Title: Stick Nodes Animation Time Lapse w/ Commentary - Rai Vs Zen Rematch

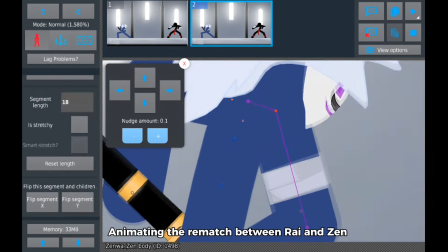Alright, welcome back everybody. I've got a slightly different type of video for y'all today.
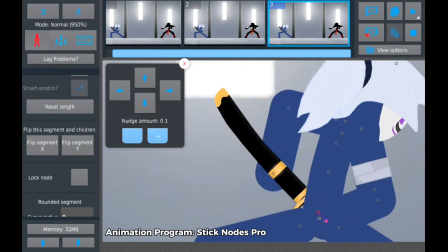I try to read all of my comments and I've seen a lot of requests for tutorials or to explain why I do things in a certain way,
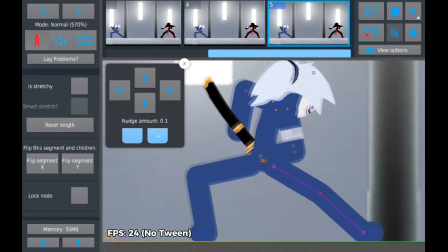but honestly I don't think I could make an informative enough tutorial compared to the ones that are already on the platform,
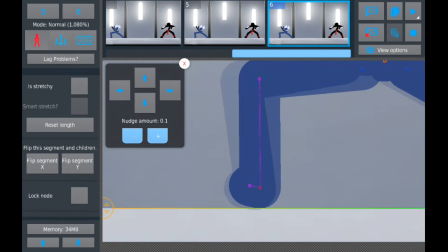whether it's for stick figures or just animation in general.
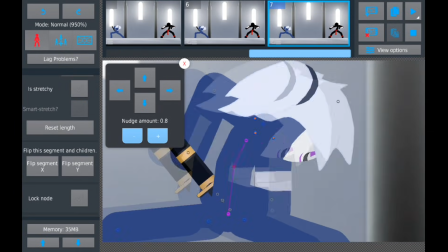So instead of that, I decided to try doing post commentary over one of my own time lapses so I could explain my process and answer a bunch of questions I've seen brought up a lot.
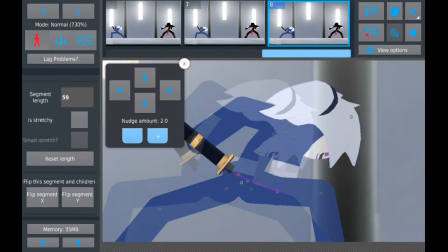Since I've never made a video like this before, I'd appreciate if you guys could give me some feedback on it.
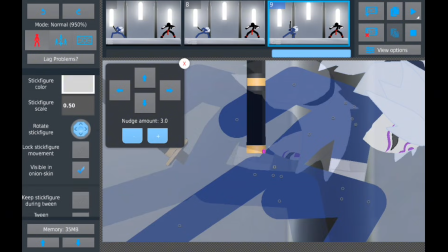So I guess just leave a like on the video or comment on if you want more videos like these and if you prefer time lapses with either less or no commentary.
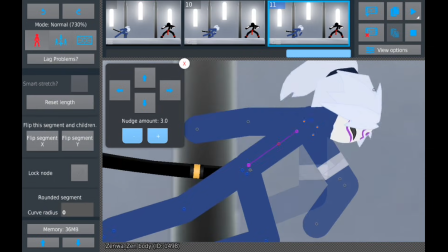As of recently, we've had a lot of newcomers to the channel, but the people that have been around a little bit longer know that I've animated a spar between Ryan and Zen before.
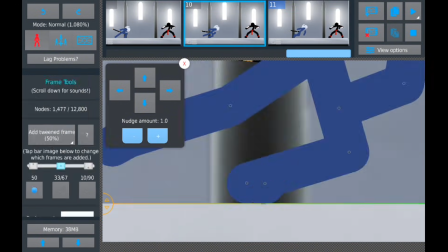Since I made a few changes to both of their designs,
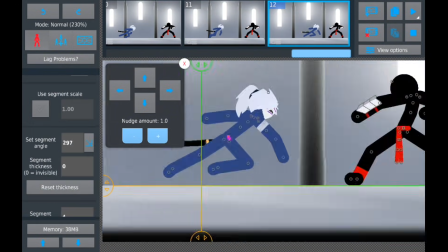I wanted to animate a rematch between them and added a few other characters that my friends own in the background that you'll see when the full animation comes out.
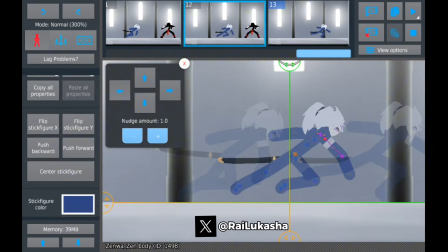If you guys follow me on Twitter, you've probably seen that already, since that's usually where I post all of my work in progress clips.
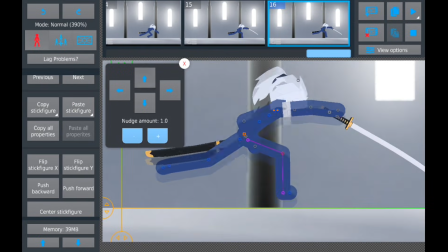Since I had them standing so far apart at the beginning, Zen's first attack was a dashing low sword sweep that she used to close the distance between them.
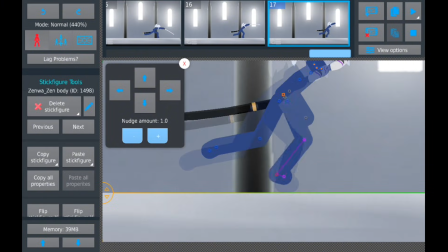It's important to keep track of the momentum a dash like that would carry,
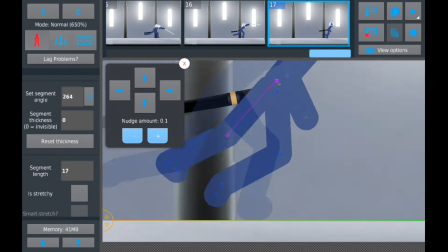since she has to ease out of it rather than immediately coming to a stop when her attack ends and before it can transition into the next one.
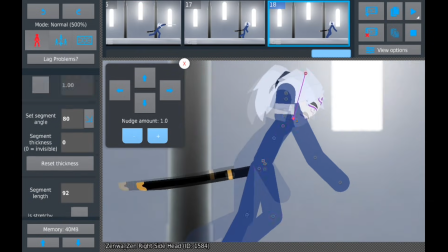Once I laid out what's the general movement gonna look like,
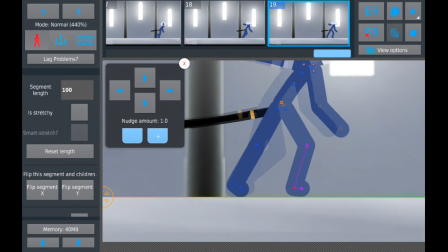I went back and adjusted the spacing between the frames so the dash would look a little bit more natural, which you're gonna see a lot of in this video.
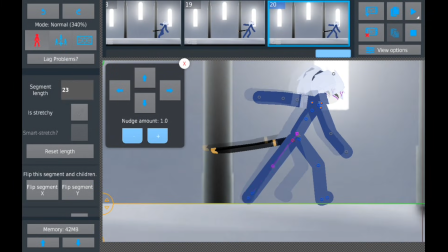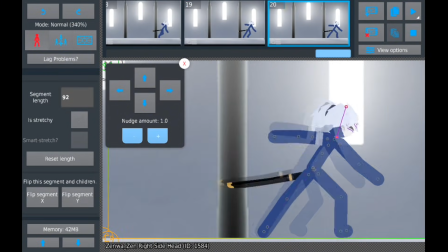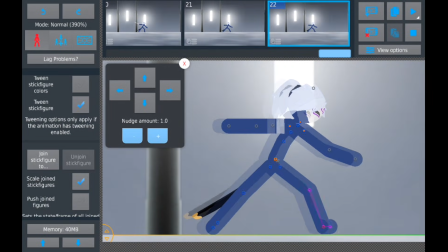This next part isn't necessary for you guys, but for the overhead swing that she's about to do,
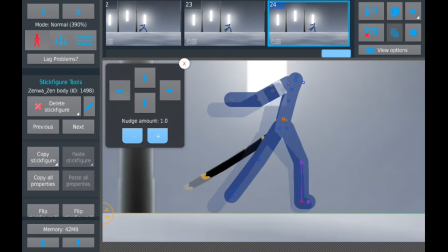I decided to remove the head and the offhand stick that isn't holding the sword, just so there's nothing in the way while I animate the body,
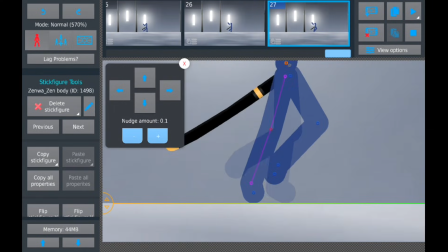since most of the time the body is what drives the action. Bending the torso as she prepares for the swing adds some exaggeration to the pose to make the swing look more powerful,
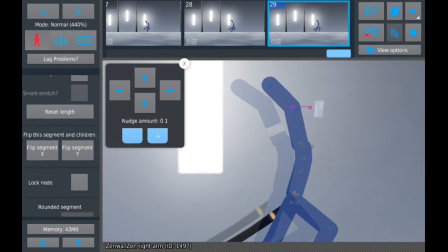and obviously, at least one of the feet need to be planted to help with positioning.
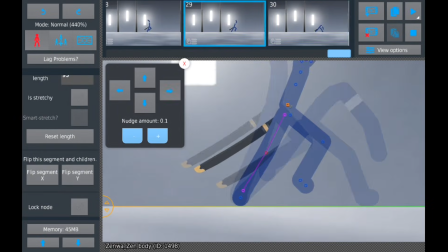I add the other arm and the head back after that, and add a few more frames to the wind up so when the sword eventually does come down, it looks like there's more force behind it.
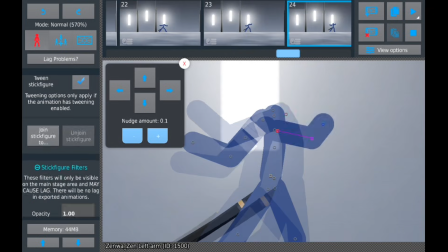Most of the time, since I usually animate straight ahead instead of pose to pose,
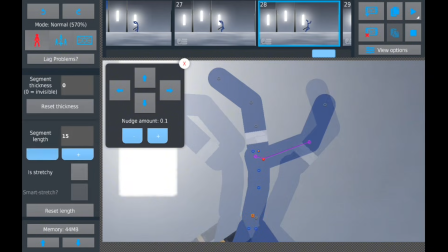which for those who don't know just means animating each frame continuously instead of making the key poses first and then filling in the in-betweens later,
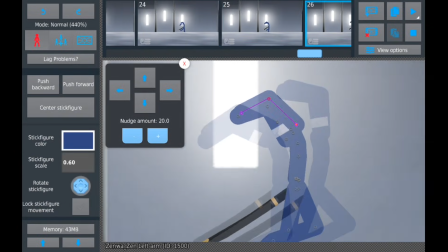I struggle to visualize the movements of each limb when they all happen at the same time. Splitting them up and using the body that drives the action first helps me with that.
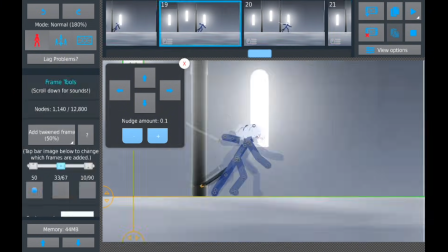It's not that animating with pose to pose is worse or more difficult, and I know a lot of animators that either prefer to use it or use both.
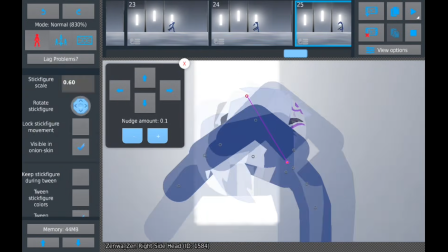It's just how I'm personally more comfortable animating, so you guys can experiment a little bit and choose whichever works best for you.
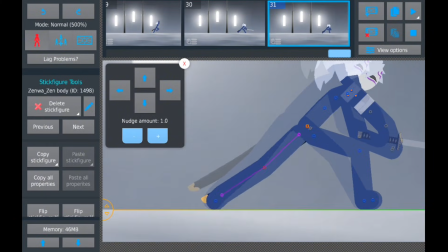I think from this point forward I continue to use this method, but I cut out the sections where I add the other limbs from the video,
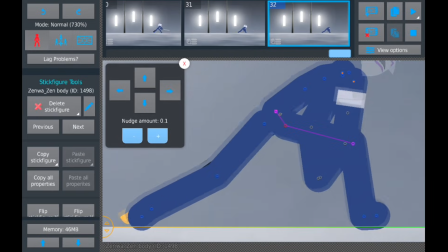just because I don't think it's really necessary to see in most cases or it won't teach you guys anything.
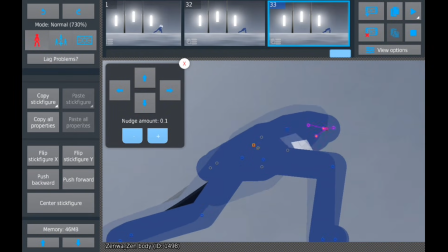There is one point a little later down the line where I do keep it in the video, and when it gets to that point I'll point it out and explain why it's there.
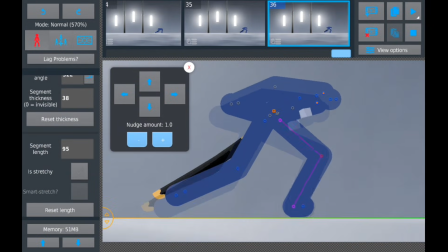Her last attack in this sequence is going to be a more horizontal slash, so once Zen's lean from the previous move is over, she stands up as she winds the sword back again.
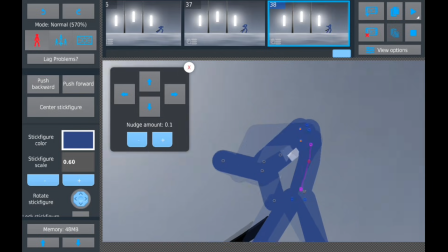For each of these moves I've had her step into the attack as it comes out, which is another way of adding more force to her swings.
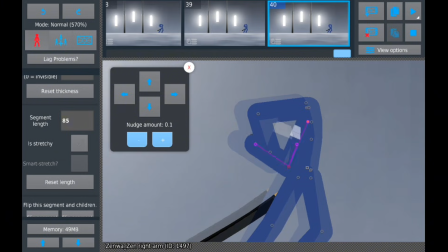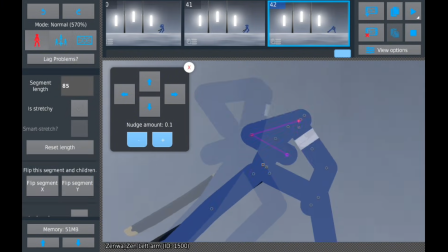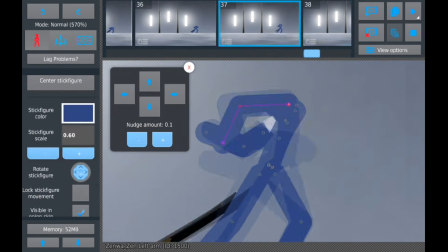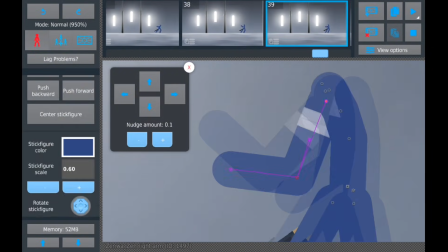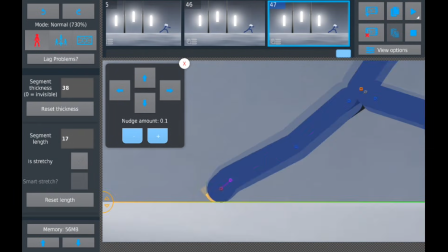As she leans into this swing, I mess with the segment length of the arm holding the sword because it's seen at a different angle as it rotates around her body.
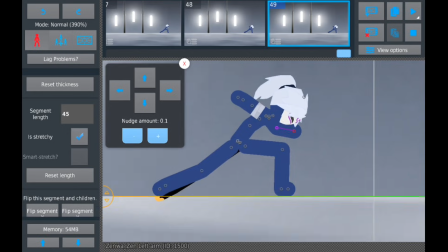If you're going to do it this way, just be mindful about returning it to the original length or else it's going to look like unintentional resizing.
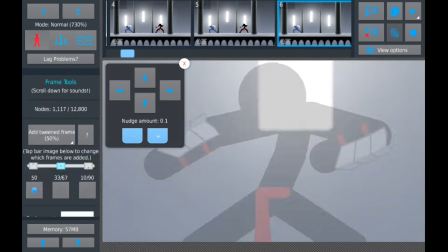Now right here, I see a lot of people asking why I animate one character first and then switch to the next instead of animating them both at the same time.